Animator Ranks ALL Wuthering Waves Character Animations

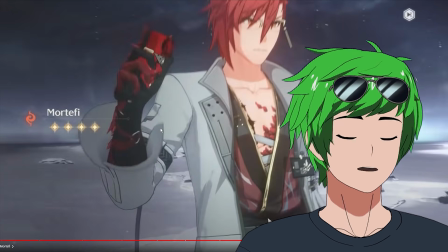[16:38]
It would be that much more impactful, almost like a sword sheathing. It's actually just a difference of about 2 frames or so.
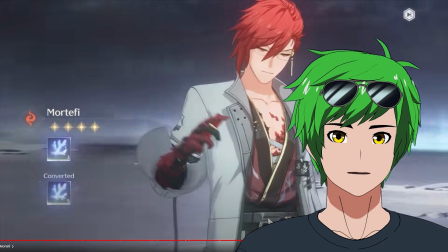[16:42]
So a very small nitpick, but it feels fantastic otherwise. Oh, he's got guns too.
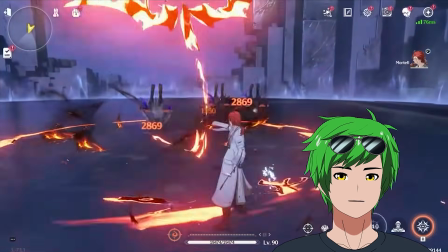[16:48]
That's sick, dude.
Inferno.
What? There's a demon? Mortify.
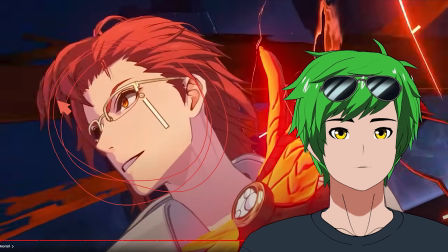[16:56]
God, the ultimates are so good, bro. I absolutely adore Wuwa for having no shyness about focusing on their face.
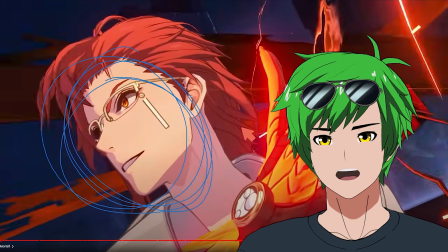[17:04]
The face just looks great in every ultimate so far. Man, it's fantastic.
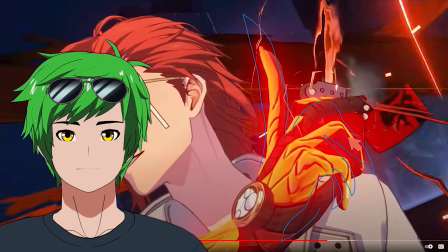[17:09]
This is something that I think is also really good. Just like a gorgeous hand pose straight in front of the camera. You'll notice that like right here, he actually brings his hand back a little bit.
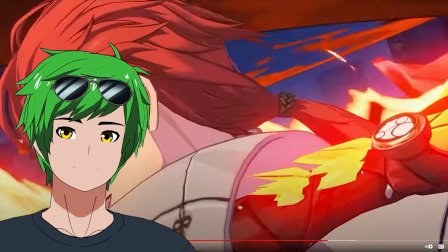[17:16]
That's great anticipation right there. Pulls it out of frame. Love it. That's exactly what I kind of wanted for Encore. You know what I love about Mortify's like combos? Despite the fact that he's using guns, they're animated in a way that preserves momentum.
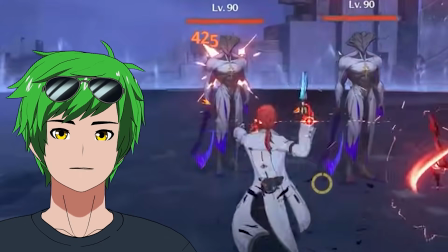[17:26]
He shoots and keeps his momentum going, his spinning momentum going. Even though his left hand is being knocked back from the recoil, it spins his body so that his right hand can get ready for this,
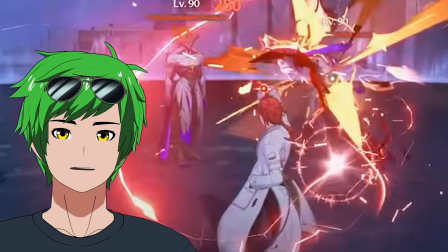[17:35]
which like swings his hand out, swings his gun out from the same momentum spin that he had before. And take a look at this.
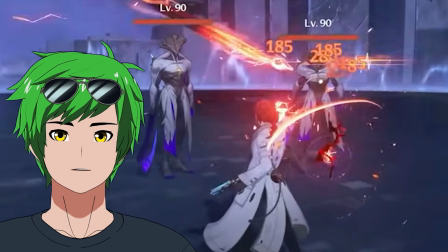[17:40]
This is also really cool. He shoots with his right hand here. He shoots and then it recoils his body back. But what does he do?
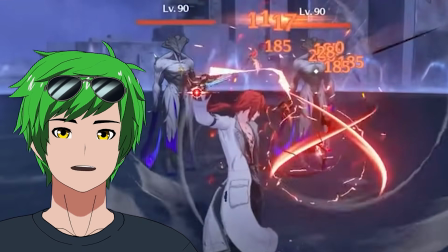[17:45]
He lets the momentum of that recoil exist and live in his right hand with the spinning pistol.
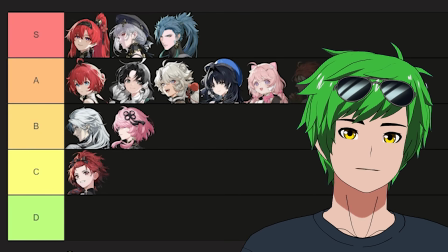[17:50]
It feels really, really good. Yeah, he's pretty solid. I'm gonna put him in low A. Yeah. High B. No, bro. You're still, yeah.
Working out or maintaining health.
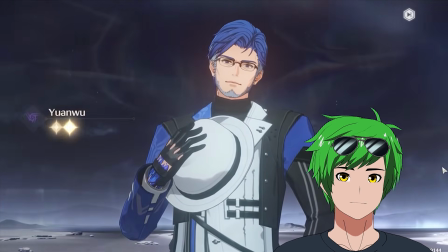[18:03] Feel free to come by my gym.
Okay, I have one major problem with this. Can you guys guess what it is? It's where he's holding the hat. Assuming this is like a fedora. Let's just assume that's a fedora, right?
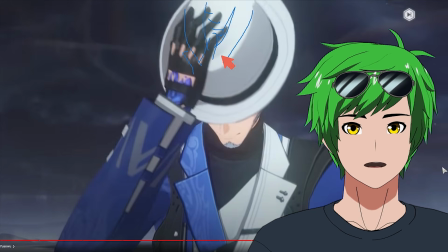[18:14]
Usually what you do is you actually hold it like here. You have a finger here, and then you have the rest of your fingers here. That's just kind of how you hold a hat.
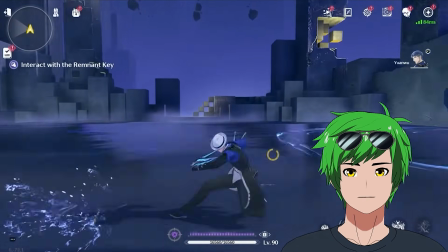[18:22]
Oh, he kills people with a hat. Oh, the hat is a weapon. Whoa, wait, this...
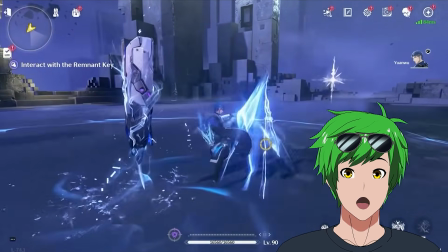[18:32]
Bro!
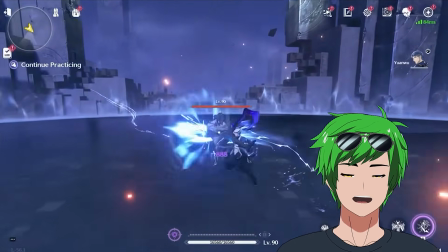[18:35]
Wait, I love this guy. What the fuck? Wait, what?
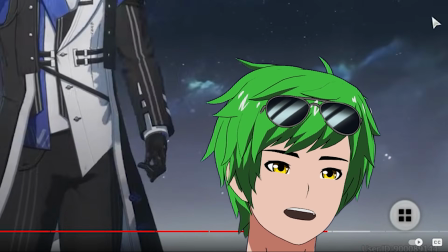[18:41]
Oh, God. Oh, no. Dude, I did not think he was going to be good at all, bro. I'm so sorry, sir. I absolutely love this kick. First of all, just what a great way to show off prowess.
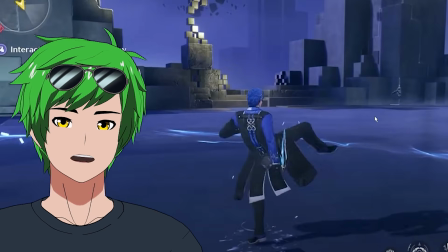[18:54]
Just like hold a kick here on his toes, no less. And then he goes into this double kick, into this beautiful side kick.
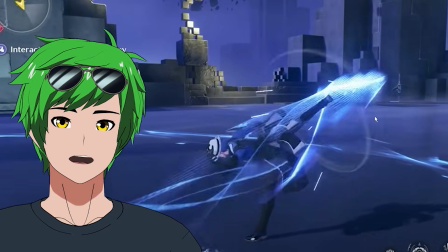[19:00]
Like, that's just such a great pose. He actually moves forward and he almost does a splits, which is such a great way to show that like he's got a lot of forward momentum.
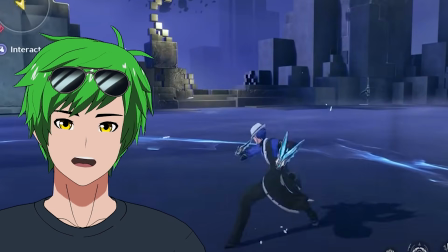[19:07]
He doesn't overstay his welcome in the air. He puts his foot down at exactly the right time. And his ultimate is just, it's good.
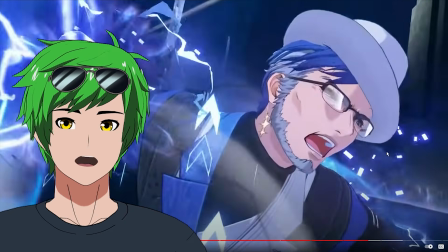[19:13]
It's very solid. Yeah, I kind of wish I could see his face a bit more here, but I would say it's decent. God, you know, I fully expected to put him in a D. Just watching the intro, I was like, I think he's a D. Nothing really happens.
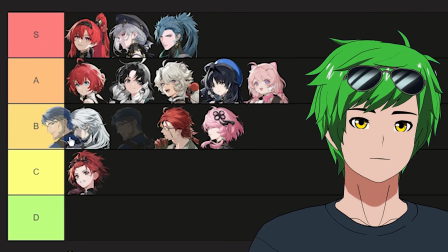[19:23]
He has like the wrong placement on his hand. I'll put him in a high B. You got to balance that out a little bit. Very cool. So she stands there and then she looks at you. Nothing to write home about. She fights with a Pokemon?
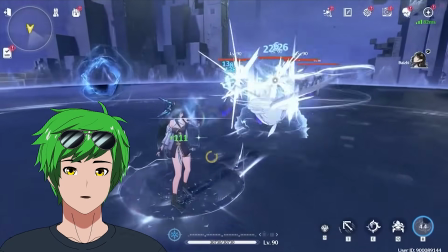[19:35]
A breakdancing Pokemon? I do like that ultimate a lot. That ultimate animation is really creative. I think it's cool that they actually like get a focus on her mark, on her thigh, in a nice, like dynamic and creative way.
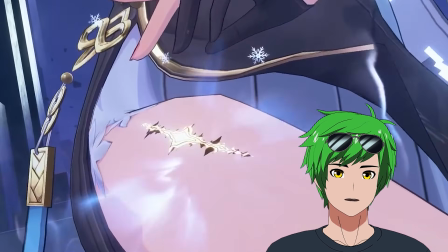[19:47]
That transitions really well, and it's a great composition too. Like this is a great composition. Oh, this is tough because like the rest of her kit's like pretty boring.
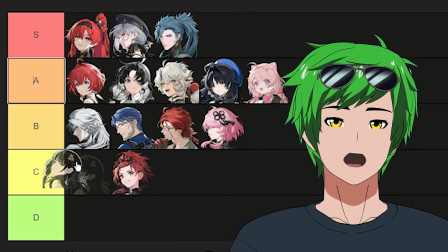[19:53] I'd say probably a C, a high C. What does our loyal client wish to inquire about today?
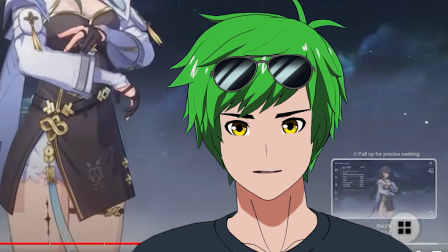[20:02]
How's that a 4-star? That's a great animation. That's really cool. Small little thing here. This thing right here.
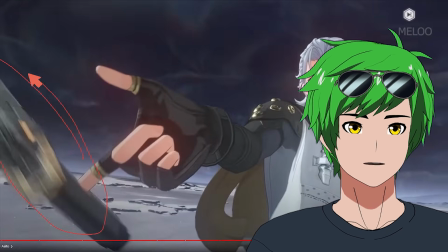[20:07]
Notice how the spinning animation goes really smoothly from this direction to then like directly head on with camera. And then at some point it occupies a silhouette that's pretty clean. That's like directly on with camera like this basically, right?
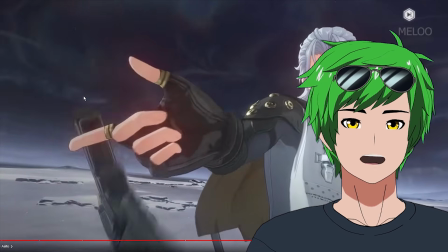[20:17]
And then at the very last second, on the very last spin, it goes out for only one spin.
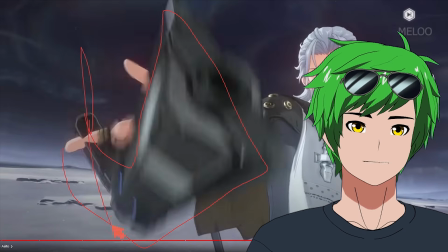[20:22]
So it's actually like for one spin, it's like really, really far out from like the previous frame, which kind of like throws it visually off balance.
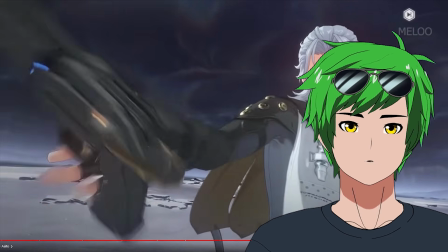[20:28]
Like it transitions well, it's fine, but I kind of wish it like didn't go so far out,
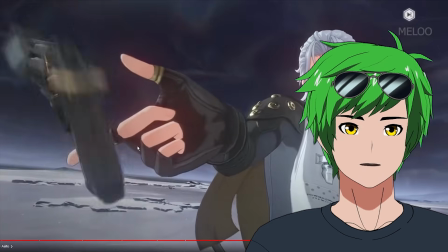[20:32]
or it followed the trajectory of like this spin just a bit more so that it was a bit more consistent. So like it had like more of like this silhouette here,
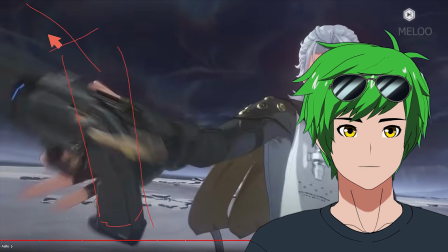[20:39]
and then from there transition into the pose here from here instead. What does he do?
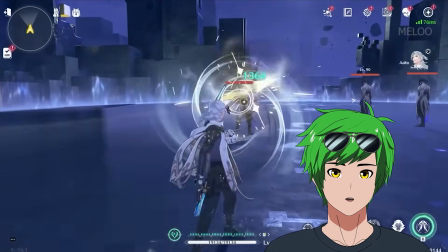[20:46]
Shoots things.